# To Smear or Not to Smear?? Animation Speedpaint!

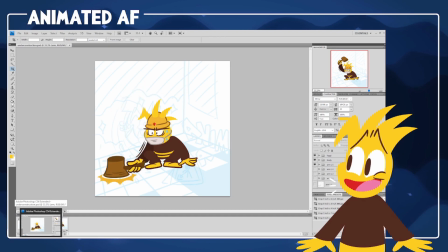[6:20]
what? I think that's alright. I think that's okay.
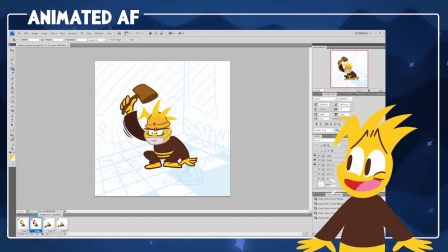[6:24]
I think once I get the smear on this, I even quite like just the snapping from one to the other. I think that looks alright. I might still do the smear just to see what it looks like. And then I might do like 2 additional frames for the body just so it doesn't look completely static.
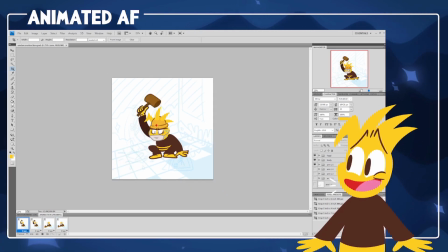[6:42]
So it's sort of wiggling along with it. It's probably going to be about that speed to go with the sound effect. The blink, blink, blink, blink, blink, blink. Alright, let's do the smear.
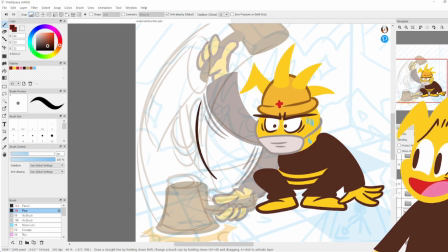[6:52]
I sure do love like just not planning an animation, throwing it together, and then it just somehow works.
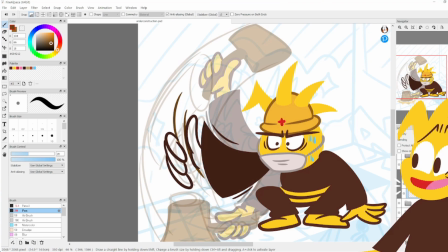[6:59]
That rarely ever happens.
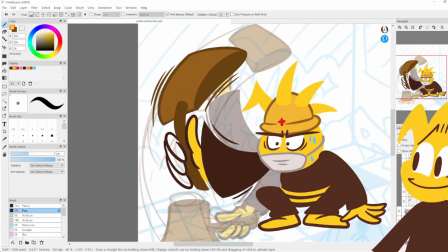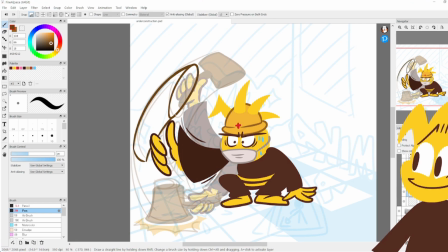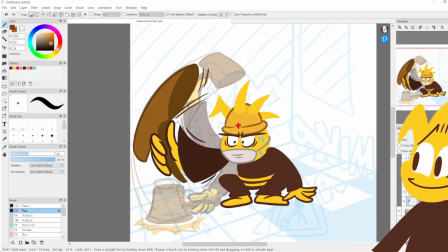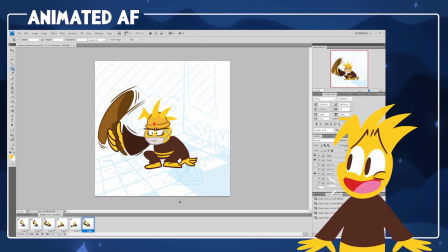[7:27]
And I might want to make another smear going up because I don't think it will really work the same the second time.
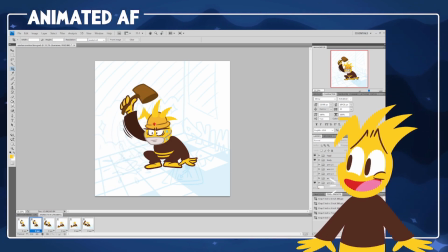[7:34]
Yeah, we need a smear going up now. Or maybe if I just have the smear there, but not on the way back.
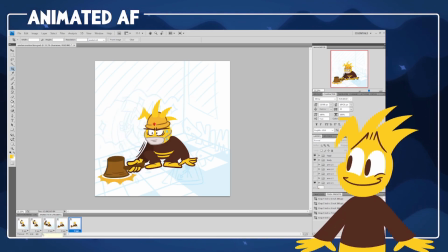[7:45]
So it's just like this. Dum, dum, dum, dum, dum, dum.
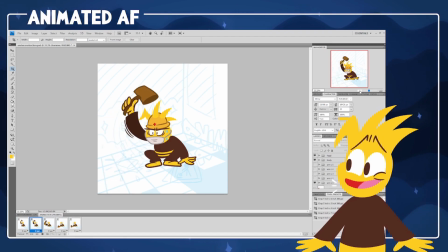[7:52]
I don't know if that looks like an awkward smear, like an awkward loop or not. Bunk, bunk, bunk, bunk, bunk, bunk, bunk.
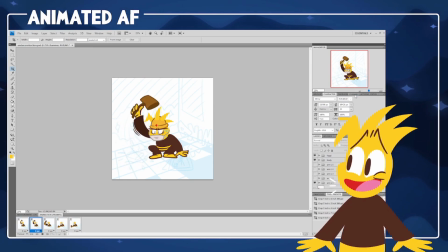[8:01]
Yeah, I'm not even 100% sure if that needs to smear. I feel like it worked just as well without. Bunk, bunk, bunk. Yeah, you know what? I'm not even sure if the smear is needed because I think it works better without.
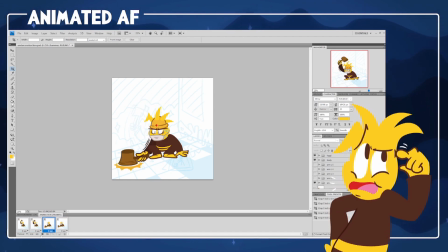[8:18]
I think it doesn't even need it. It's snappier. Like, I think the smear's actually dragging it down a bit.
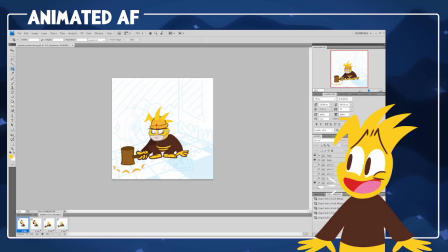[8:25]
Which, you know, that's totally valid. That kind of thing, you can draw things and they just don't work, it's fine. I'll keep the frame there just in case I want to go back to it, but I feel like the build-up is good enough.
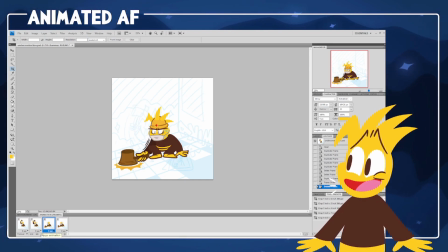[8:38]
Just those 4 frames is plenty. So what I'm going to do now is I'm going to make 2 more frames for the body.
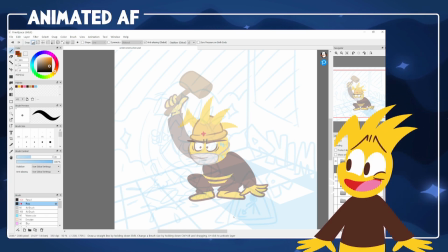[8:47]
We're basically going to draw this again, but with a little bit of a squash to it and a little bit of a squish.
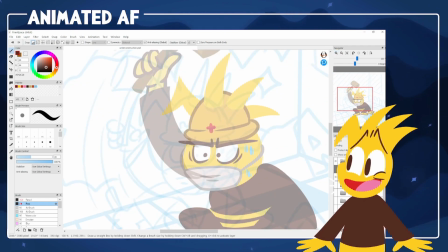[8:54]
It's not like necessary, but I just think it will just make him look a bit more alive.
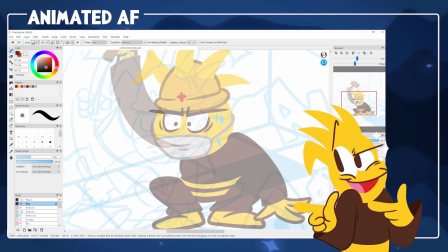[8:59]
Wanted to make sure everything looks gooey and bouncy. Gooey? Gooey's not the word.
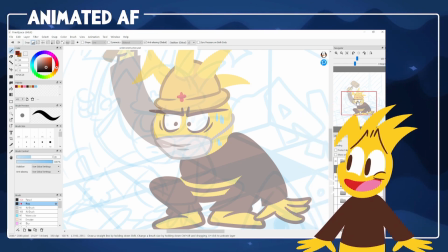[9:05]
No. Fluid. No.
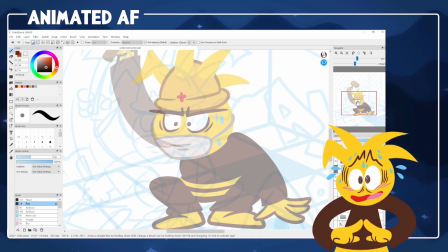[9:11]
Bouncy, I guess. I don't know.